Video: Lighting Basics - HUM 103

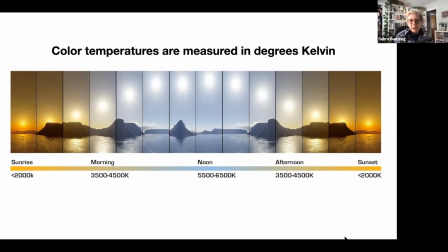And so that has to do with where it lands on the spectrum. So we talk about, 500 to 6,500 K, that would be Kelvin.
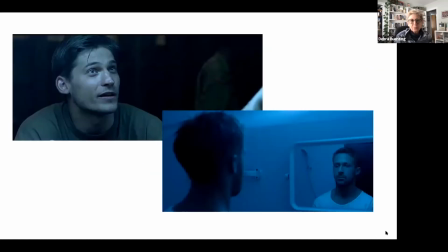Okay. So in film, you'll notice that they tend to use a lot of blue light in very specific ways. One would be to
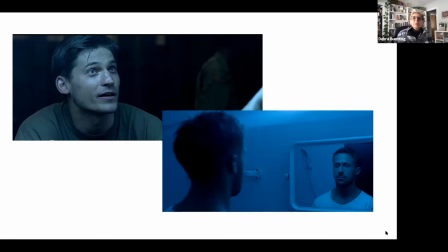create sort of a mysterious feel. It tries to emulate nighttime or scary situations. This one right here actually has more green in it than this one.
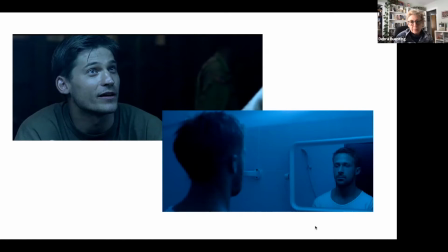And I'll talk about some examples of green light in a minute, but you can see that these create a certain particular effect.
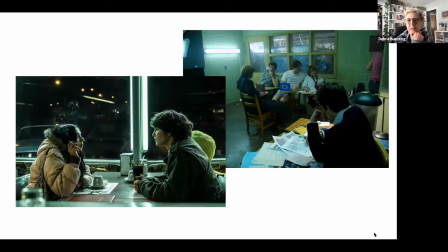These are examples of lighting from fluorescent lights, because fluorescent lights are very green on the spectrum. And so when they use
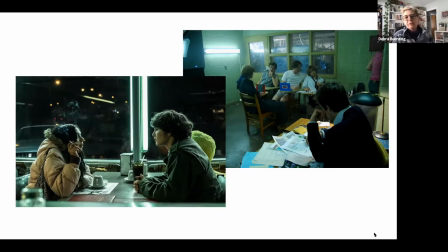fluorescent lighting in films, it tends to give a very sort of gritty feel. So, I mean, you can just see these looking at these, right? That it's got a very sort of natural feel. You can tell there's not added light in there.
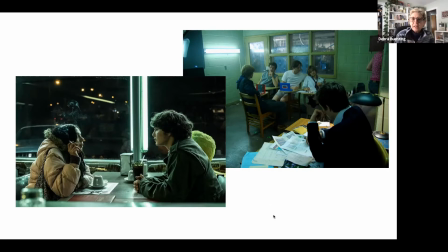They're just going with the straight fluorescent lighting, which is very unsexy, very flat, very sort of bizarre. I mean, because, you know, in nature, we don't have a lot of green light, right? So it also adds this sort of kind of mystique.
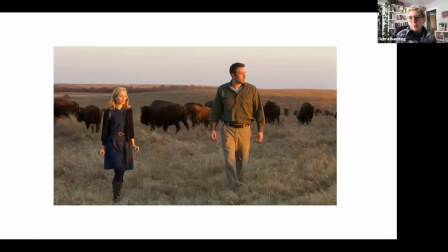As opposed to that, very warm light gives a very sort of cozy feeling. So they talk about something in film called the golden hour.
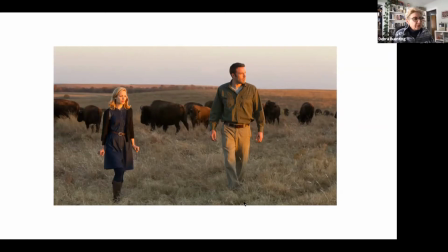And the golden hour is actually not even a whole hour. It's a few minutes at the end of the day where they try to shoot particular kinds of scenes. Okay. So the golden hour, you have to figure this out.
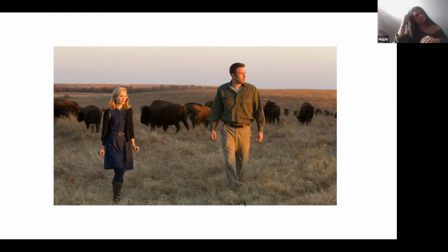Exactly when that's going to happen, and everybody's set up and ready to go. Hope, can you turn off your microphone? I think your mic there. Thank you. So you see that feel here again.
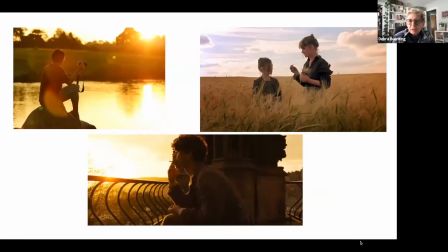Here's some examples of the golden hour, where it's that very special time of day when the sun is just super orange, and it creates a certain feel within a film. And so sometimes if there's a longer scene that needs to be shot during the golden hour,
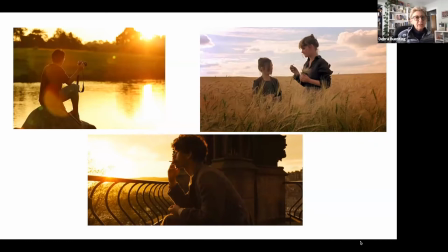they'll actually have to do it over several days, because they can only get so much done in, 15 or 30 or 60 minutes. We like the golden hour, don't we? We like sunsets. We like that because it has emotionally, it has a very sort of comforting, sort of warm feeling.
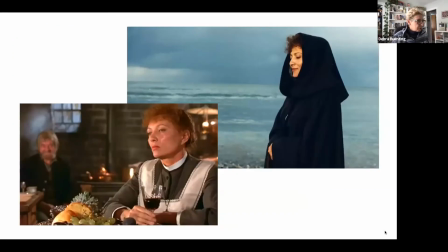One of my favorite films is called Babette's Feast. Babette is a very French name, and it's a French-Danish film that was released in the 1980s.
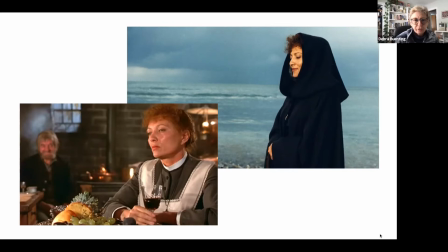And I first saw it at an art theater when I was going to grad school on the East Coast. And so the whole thing is shot in Denmark. And if you know anything about like Northern Europe, the winters are very sort of long and cold and very,
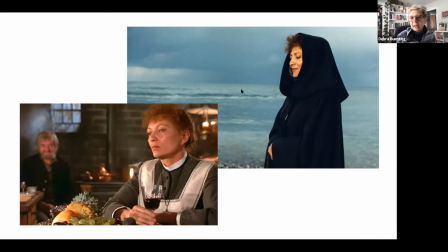very blue, because they have a lot of overcast days. And so the film is shot there, but then there's this character her name is Babette. She comes from France, and she ends up having this very redemptive sort of
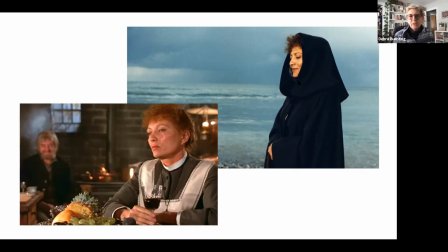influence on these two women that she takes care of, and also their religious community.
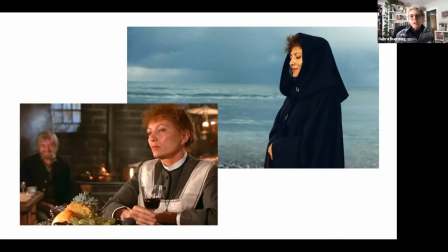And so you see this huge contrast within the film of this sort of very stark blue light in the Danish along the Danish Sea, and then in Denmark along the sea,
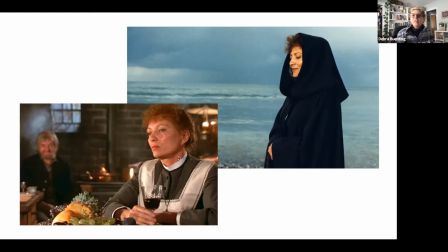and then the contrast of that with Babette and the love and the warmth and the generosity that she brings into this community, and by making them a very special meal.
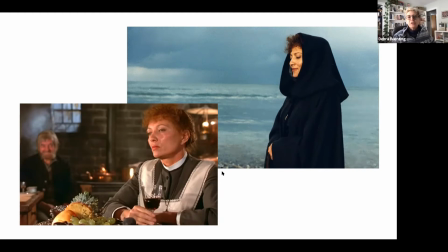She actually won the lottery in France and got a huge amount of money, and she spent it all on this one community as an act of love. And so you see here in the kitchen, she's been preparing this meal. It's very warm.
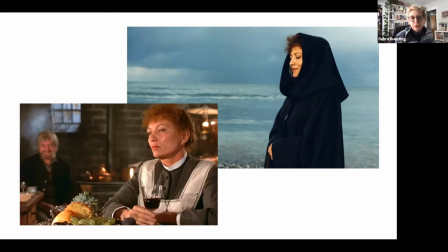You've got the fire, you've got the fruits and so forth, and you can just see the difference in the lighting there. Yeah.
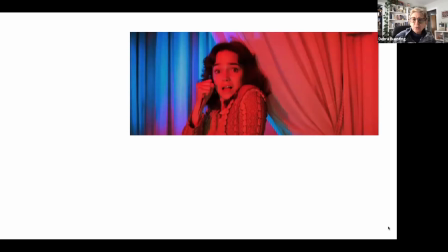Lighting can be used in very interesting ways to sort of create unnatural feelings. Red is not something that we see a lot of, and so sometimes you'll see horror films where they bring in red.
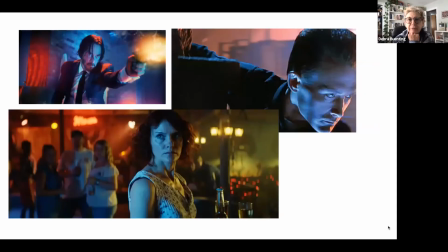A lot of films that try to create this sort of bizarre underworld actually mix different colors of light. So these are some great examples of that, where because in the natural world, we would never see anything quite like that.
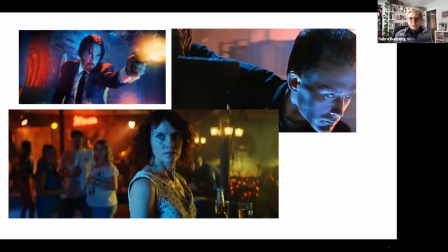Not really. And so by mixing these different colors of light, they can create this sort of bizarre feeling. And it's interesting that in this particular character,
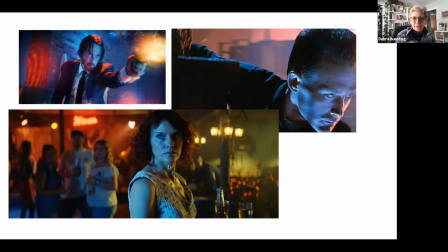she's very blue, which, gives the sense of sadness or melancholy, as opposed to a very warm background. And so, we could even create a narrative. I haven't seen this film. I don't know what film this is from, but I would suspect that she
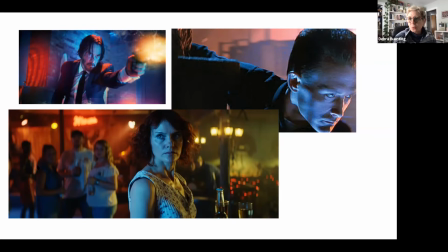is living her life in contrast to the rest of the world around her, that maybe the rest of the world around her is very sort of happy and content, and she is feeling alone or blue or that kind of thing. We even say blue, feeling blue, right? Feeling blue. Yeah, interesting, huh?
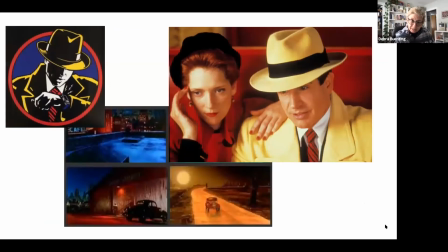Dick Tracy is a film that was released in the early 1990s. And it was interesting because the director chose a particular palette. So when a cinematographer starts thinking about how they're going to shoot a film, they generally choose a palette, okay?
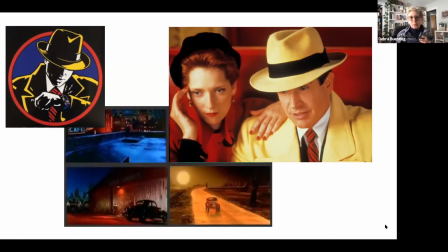And they work with the costume people and the set people and the lighting people all to create a particular look. And what was interesting about this film is they totally went with primary colors. So, Colin, what are the primary colors? Yellow, blue, and red, right?
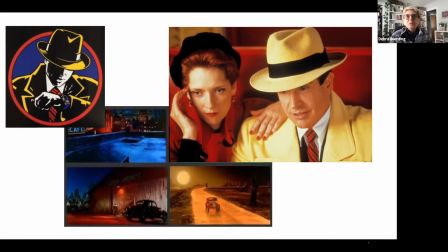Yes. So, have you guys ever like played with a prism? If you get a prism and the light shines through it, it actually creates, you actually see different distinct colors. And those are the colors that come out of that. Red, yellow, and blue, was it?
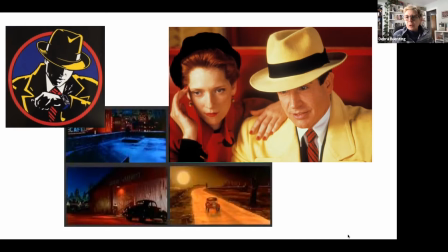Yeah. And so what they did was, just to create a sort of comic book feel to this film, they went with totally primary colors. And isn't it interesting, because like when you go to a comic book, it's going to be a lot of primary colors.
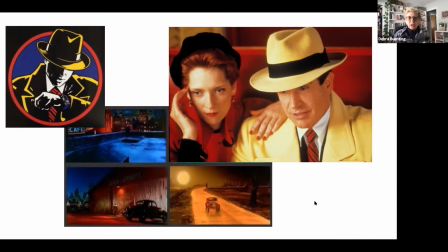Oh, I don't know, like the ones now, but traditionally they mix a lot of colors. And so all the other colors come out of these three basic ones, right? You guys know that, right? Y'all took art and you like mixed up different paints, like to get different colors and stuff, right?
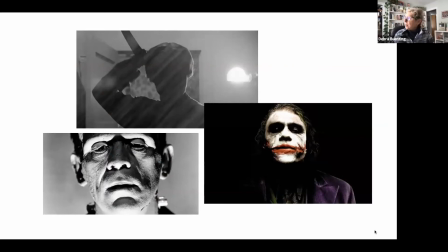Think about where light comes from. So generally in our lives, where does light come from?